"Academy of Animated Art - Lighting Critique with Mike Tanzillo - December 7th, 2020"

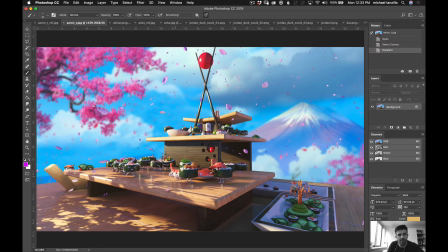regions down in here. There we go. But I do like the saturation that you're getting on the images. The red balls here and down and around here could use a little bit less saturation, a little more translucence, like a little more light penetrating through them.
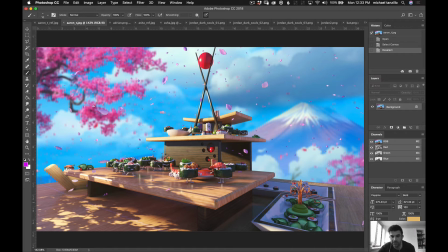And again, speaking of the blue shadows, like look how nice and blue these whites are getting down here. That's kind of what I was reacting to. So it'd be nice if we had a material on the tabletop that could absorb that and really demonstrate that a little bit more strongly.
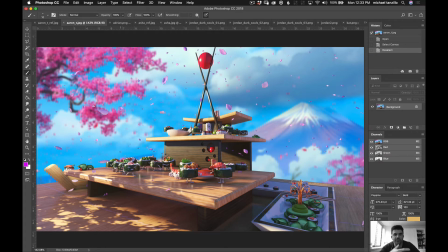Now, my next question to you is, you're kind of emphasizing, with what we're looking at here, you're kind of emphasizing the whole scene, but at this low camera angle, it's difficult to kind of like,
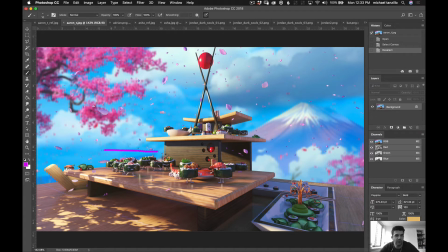especially in this region over here, it's difficult to distinguish the individual sushi rolls. Like it's individual, like it's difficult to see these guys up here. So I would consider, if you're going to look at this from like a larger perspective,
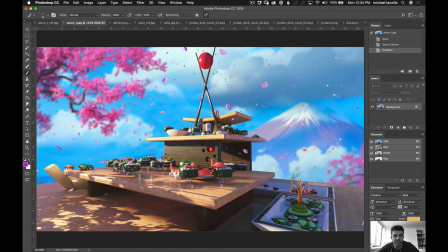I would consider tilting the camera upward just a little bit, like just pushing it up this way, keeping the aim the same, but just tilting it upward to aim downward at it so we can get more of an idea of the space. From there, I would also like to have you get into a couple of the individual scenes.
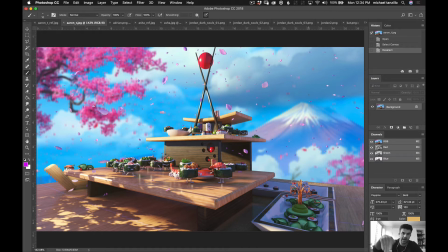So I like this this notion of a overall scene, but I'd like to see that paired with kind of exploring the space a little bit and looking at some of the individual
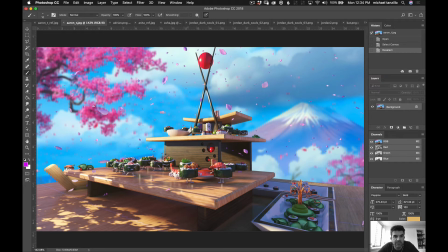scenes as well. And additionally, I want you to push the material on these falling leaves. They are looking a little solid, and what we want, like you can see it here, I want to kind of match these leaf colors.
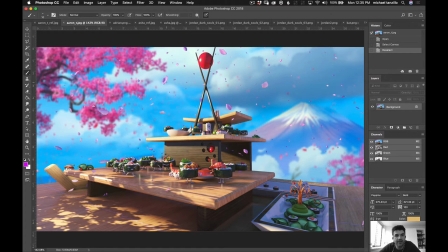A little more saturated, a little more red, a little less purple, and I want to feel translucency, so you may want to make some material adjustments there. But overall, I think this is looking really well. I would just continue to push it, and we've got some time.
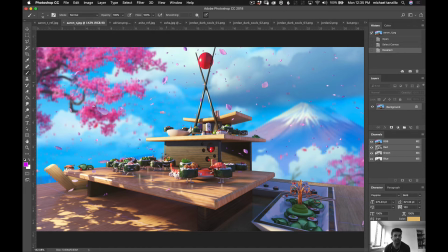Like I said, we've got all of December and January in this one, so let's really use that opportunity and that time to really tell a story here.
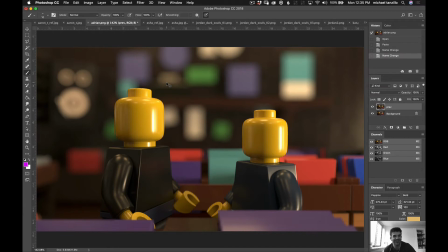So great start, but you're coming out of the gate fast. Really great start. Adrian, so this is your previous version. This is the updated one. So really nice progress there. It's one of those things that, like, as you get more familiar with lighting and more familiar with this game,
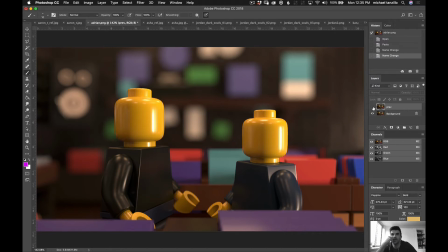you will see there'll be less times when you're like, oh, I submit this and I think it's done, and then you get notes and you make some changes. You're like, whoa, this is so much better than the last version. So because you sounded like you were very excited about this update, and I think it looks
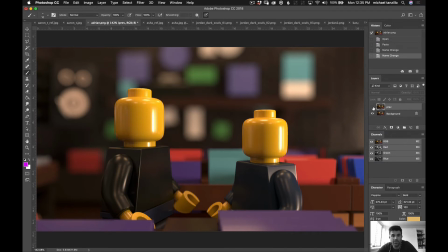great. I think this is much better. This is much more in alignment with where we were seeing some of the Lego reference before. Yeah, I think you might be able to just push it just a little bit, a little bit brighter in the midtones.
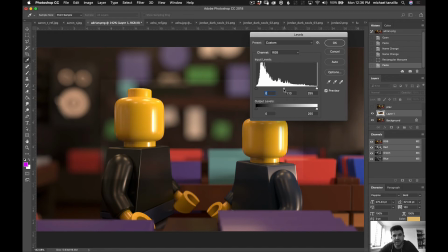I think can go just a touch brighter
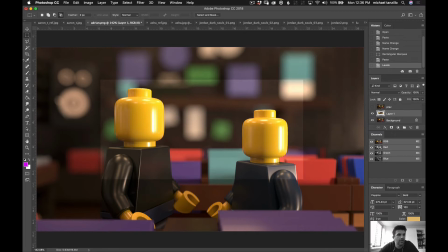in there, and then I think we could probably call this guy done.
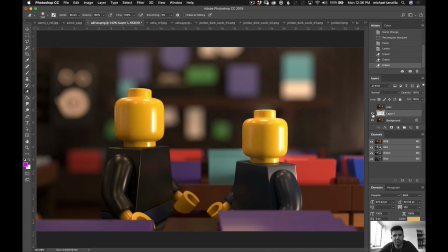Like just a little bit in those midtones. Just push them just a touch more, and I think you would be all good there.
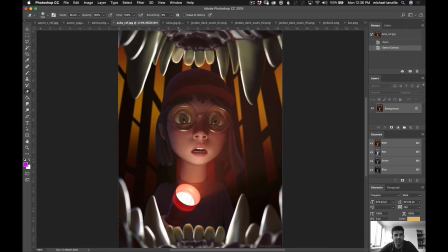But really, really great job. All right, Asha, welcome over to Discord. So this was a submission from before. This is our Adam. I want to take a look at because I really love the character lighting on this reference image. And the thing that I really like about it is the treatment of the skin.
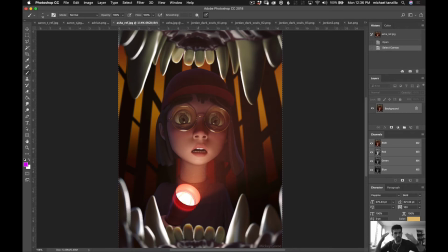So there's clearly cool light coming in and filling in these areas. There's warm light coming up from underneath. But check out the softness of it, right? And check out this kind of like reddish neutral color of the skin tone.
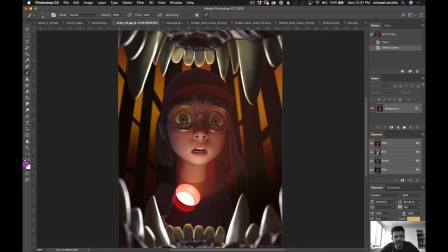It's very subtle.